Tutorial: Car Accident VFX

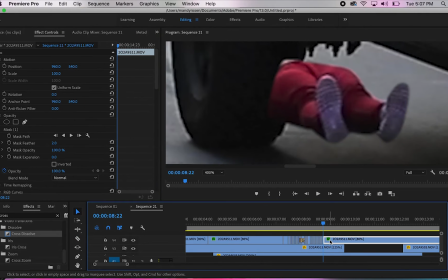(4:01)
But I do have to remind myself to once in a while get up and walk around so I don't get like blood clots or anything crazy, because I pretty much did it all in one sitting,
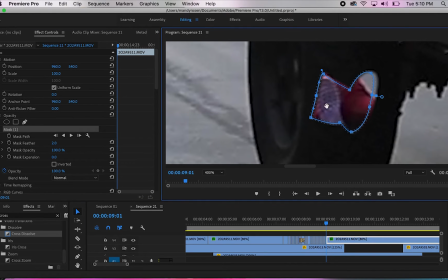(4:10)
the edit. I didn't get up for like 6 hours. You know, I was just sitting on my bed doing it, so it's important to remind yourself to take breaks while you're editing.
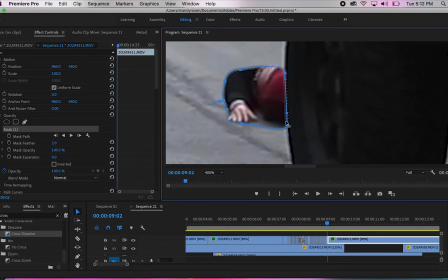(4:19)
And basically, the whole edit is the same process. You're just masking around your body by each car that comes.
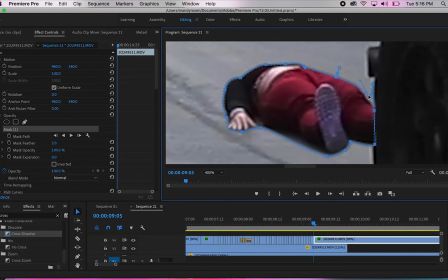(4:26)
Even when I jump at the end over the golf cart, that's just masking around my body by each frame as I'm doing the jump.
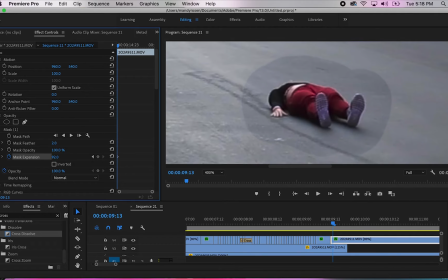(4:33)
So now we have this layer of me in the street, and I'm going to expand the mask by going to the mask expansion on the left panel. And then I'm going to feather the edges so that it blends together, and I'll brighten it up a little bit too so that it blends together even more.
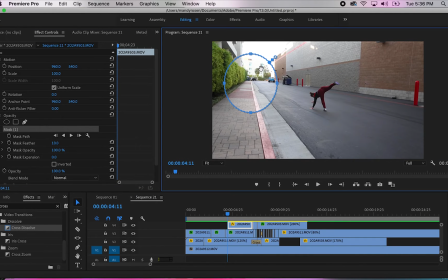(4:48)
And then I'm going to create a mask on this other layer of the second car that drives by, And
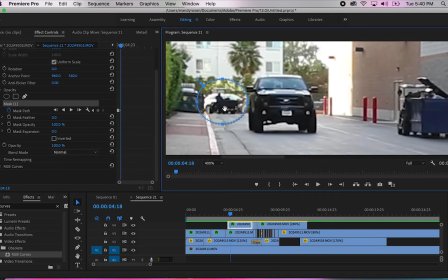(4:54)
I'm going to mask around the first car that drives by, so it looks like it's coming around the corner as the first car,
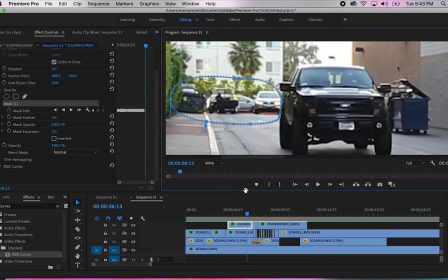(5:02)
the truck, the black truck, is coming by. And I'm going to mask that so it just looks fluid.
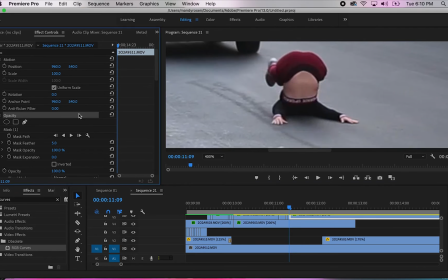(5:08)
I know it wasn't a perfect job because you can tell I'm kind of going through the second car.
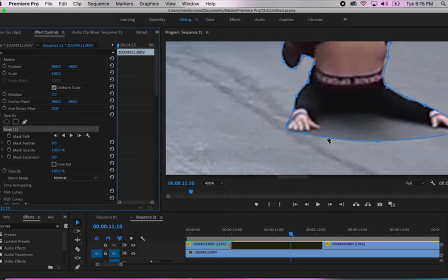(5:12)
That's why I sped it up really quick so no one really caught that. I didn't quite fit through the car. And it's the same process, like I said. You're just masking around your body by each frame as a car goes by, yada yada. And the only part that I don't have is the end screen recording of me jumping over the golf cart.
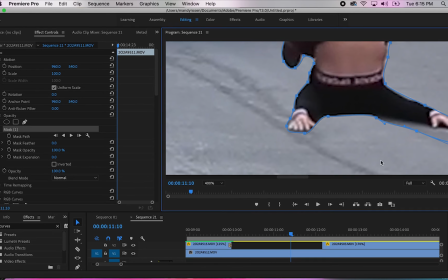(5:32)
But like I said, it's the same exact process.
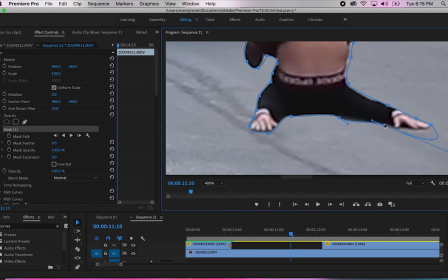(5:35)
So if you want to recreate this video and jump at the end, you're just going to mask around your body by each frame as you're jumping.
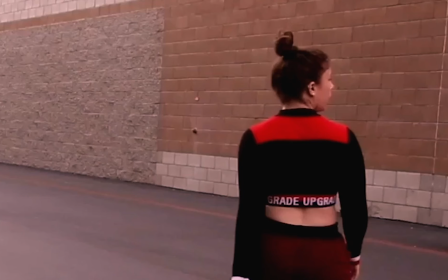(5:43)
Just like what I'm doing right here. That's why I put my hair in a bun so that it was easier to mask.
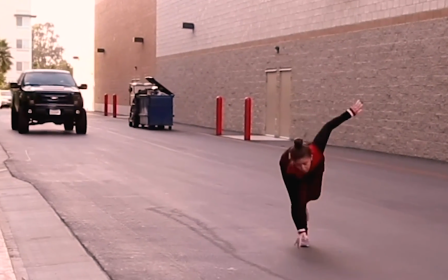(5:49)
I filmed this wide and I filmed everything on a tripod,
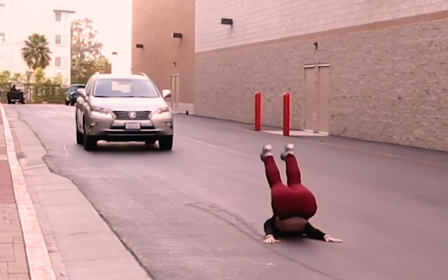(5:52)
but it looks like there's motion because I went to Google and downloaded free handheld fake motion presets,
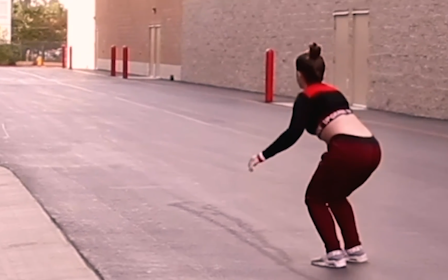(5:59)
which you just download into Premiere Pro from Google and then you add into your video.
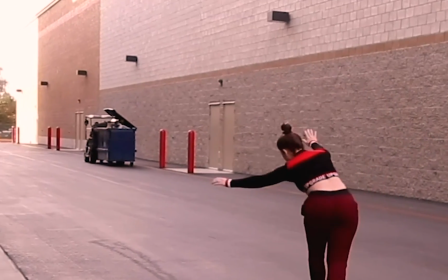(6:05)
If you have any questions about this edit or want to hang out, be friends, make some videos, hit me up at Mandy Rosen.
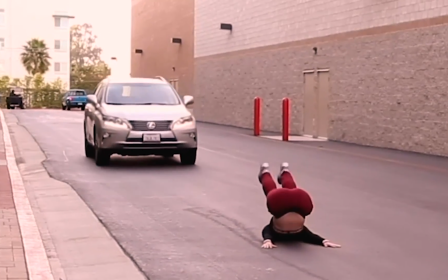(6:12)
That's my Instagram. I love answering questions and DMs, so don't hesitate to reach out.
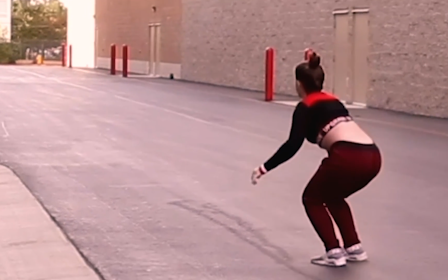(6:18)
Thank you so much for watching this video. I hope you're all having a very creative week and stay cool.